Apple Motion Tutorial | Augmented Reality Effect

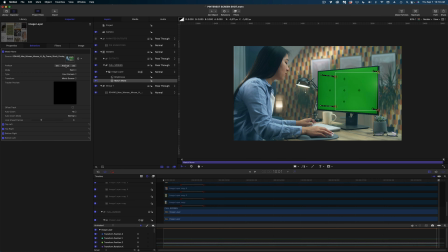12:20 Now I know it's not filling the frame yet. Don't worry, we're gonna get to that. Okay, our motion track looks pretty good.
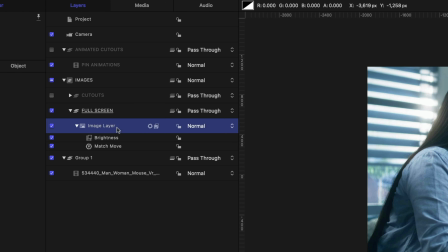12:26 Now I'm going to select that image layer in my project pane.
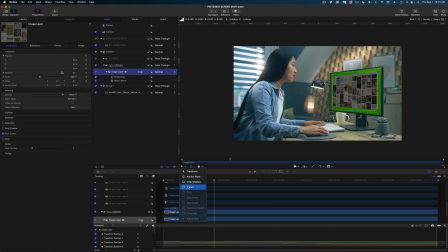12:29 And I'm going to now use the distort tool to fit our full screen image inside this computer screen.
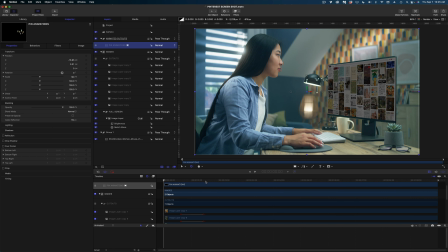12:38 All right, this looks great.
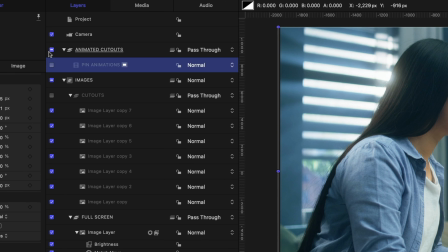12:40 Now let's go back to the project pane and I'm going to enable my animated cutouts group and the pin animations video that we created.
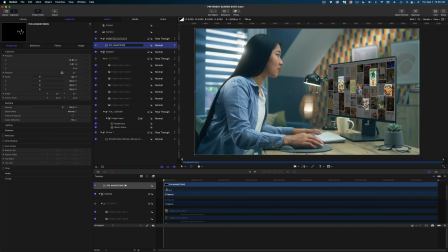12:47 I wanna make sure my playhead is queued up to the very beginning of my timeline.
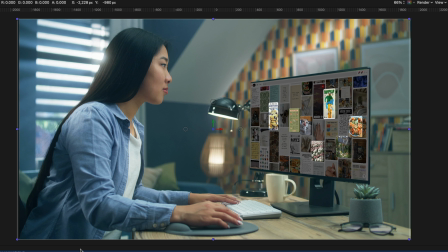12:53 And what I'm going to attempt to do is try to reposition these pins so that they align pretty perfectly with the pins on our full screen image.
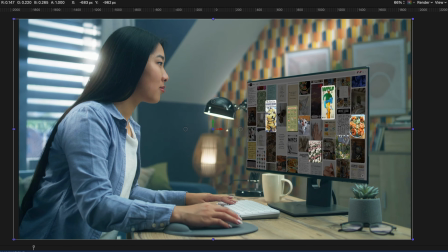13:05 They don't have to be completely perfect, but I want to get them as close as I can. All right, this looks great.
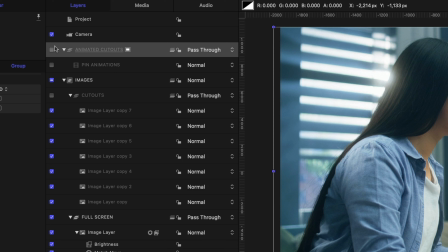13:11 Now let's head back to our project pane. I'm going to enable our animated cutouts group and our pin animations video that we created earlier.
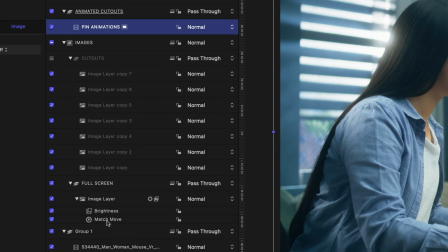13:19 And I'm going to select the match move behavior that we added to our full screen image.
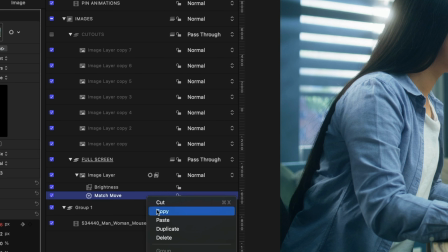13:25 I'm going to right click, copy it, and I'm going to paste it onto our pin animations video.
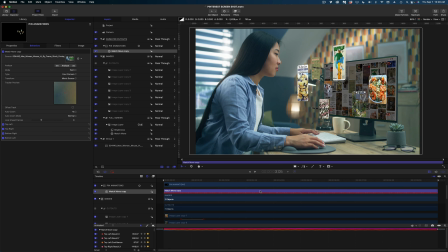13:33 So now they are moving right along with our full screen image. Excellent.
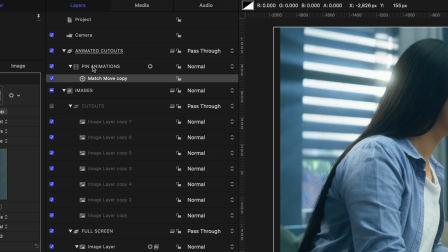13:38 Now let's grab that pin animations video clip again in our project pane and I'm going to duplicate it. And now we've got two versions of that video. I'm gonna draw my attention to the original version and let's head on over to filters,
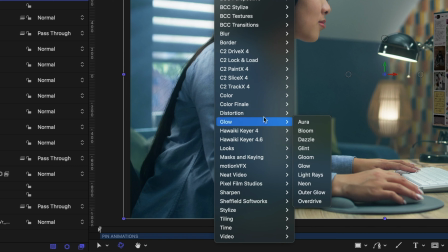13:54 glow, and select glint.
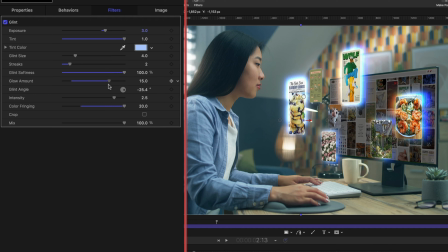13:58 And this glint effect is going to really make those animating layers pop off the screen.
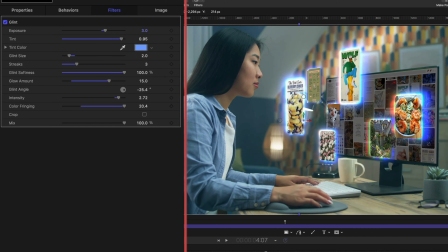14:03 And you could be as subtle or as dramatic as you want with this. I'm gonna go pretty dramatic.
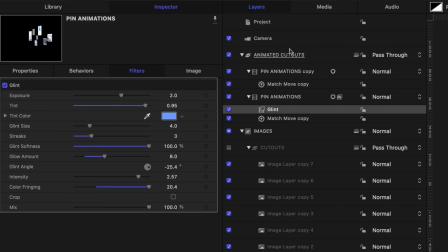14:09 All right, that looks pretty cool to me. Now I'm going to select the animated cutouts entire group, head on over to properties,
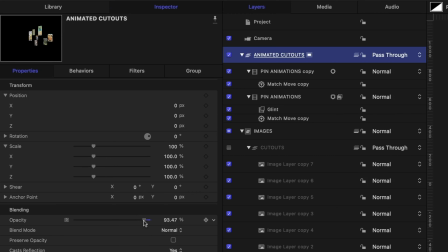14:17 and I'm going to dial down the opacity on these a little bit so they look more, I guess, like holographic.
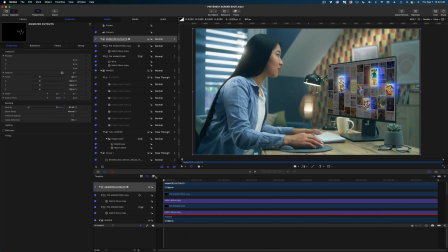14:25 Now we're just gonna finesse this whole thing a little bit. So I'm gonna stay selected on my animated cutouts.
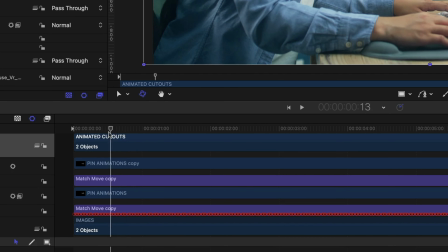14:31 And what I'm going to do is in my timeline, I'm gonna trim the beginning of this entire group. So I'm queued up at 13 frames in, selected on that entire group. I'm going to hit the I key to trim the first 13 frames off.
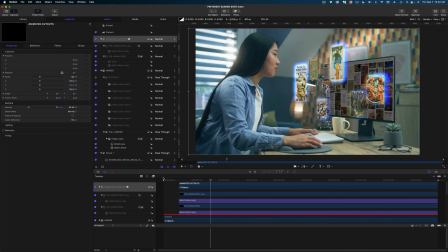14:47 I'm also going to add a fade in and fade out behavior on this.
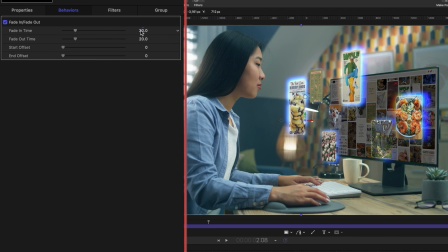14:51 And I'm going to change the fade in time to 10 frames, and I'm going to change the fade out time to 0.
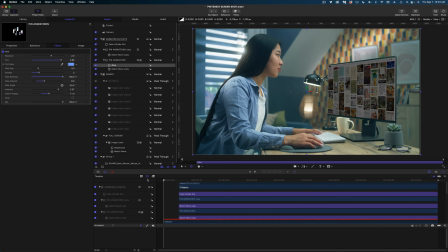14:59 Now let's cue replay, play hit to the very beginning of the timeline again, and let's draw our attention to this full screen.
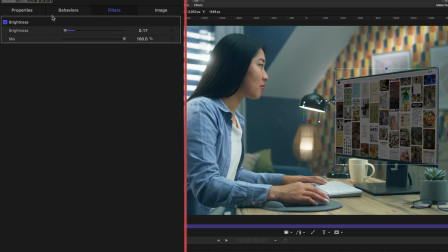15:04 So I had dialed down the brightness a little bit on this so we could really see how we were working. For now, I'm going to dial up that brightness a little bit on this frame so it better matches sort of the lighting in the room and looks a little more natural.
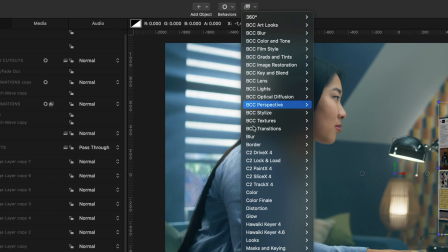15:19 I'm also going to head on over to filters, and I'm going to add a very subtle blur to this so it's not so sharp looking.
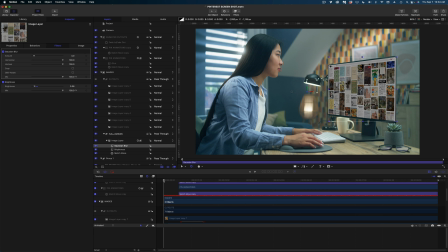15:25 Now let's add some keyframes to these effects as well.
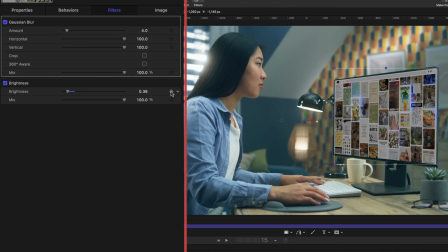15:28 So let's jump about 15 frames in and add a keyframe on the brightness and on the amount on our blur.
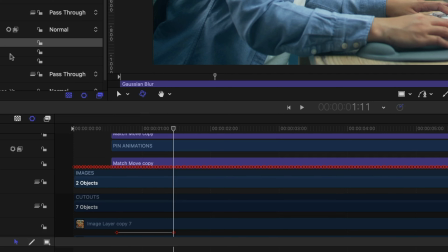15:36 And then let's jump another 20 frames. And I'm going to dial down the brightness very little.
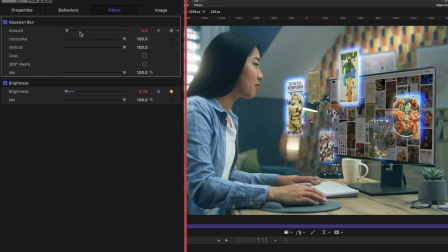15:43 It's just going to help our cutouts pop off a little bit more. And I'm just going to dial up that blur just a little.
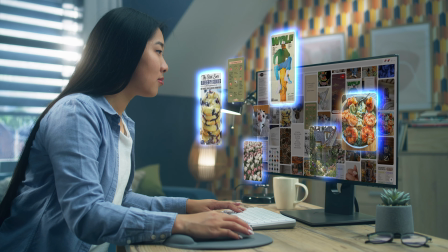15:49 All right, guys, that is our augmented reality effect in Apple Motion. If you like this video, let me know.
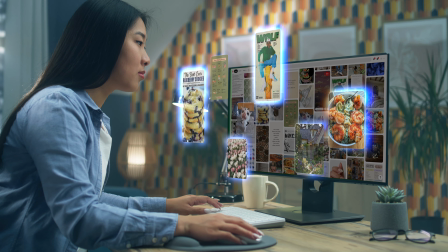15:55 Give me that thumbs up. If you think Apple should send me, like, I don't know, a prototype of the GOGs, let's start a petition down in the comments. I really want to try them. I'm super excited about it. Thank you so much for hanging out. Here's some other videos for you. I'll see you again.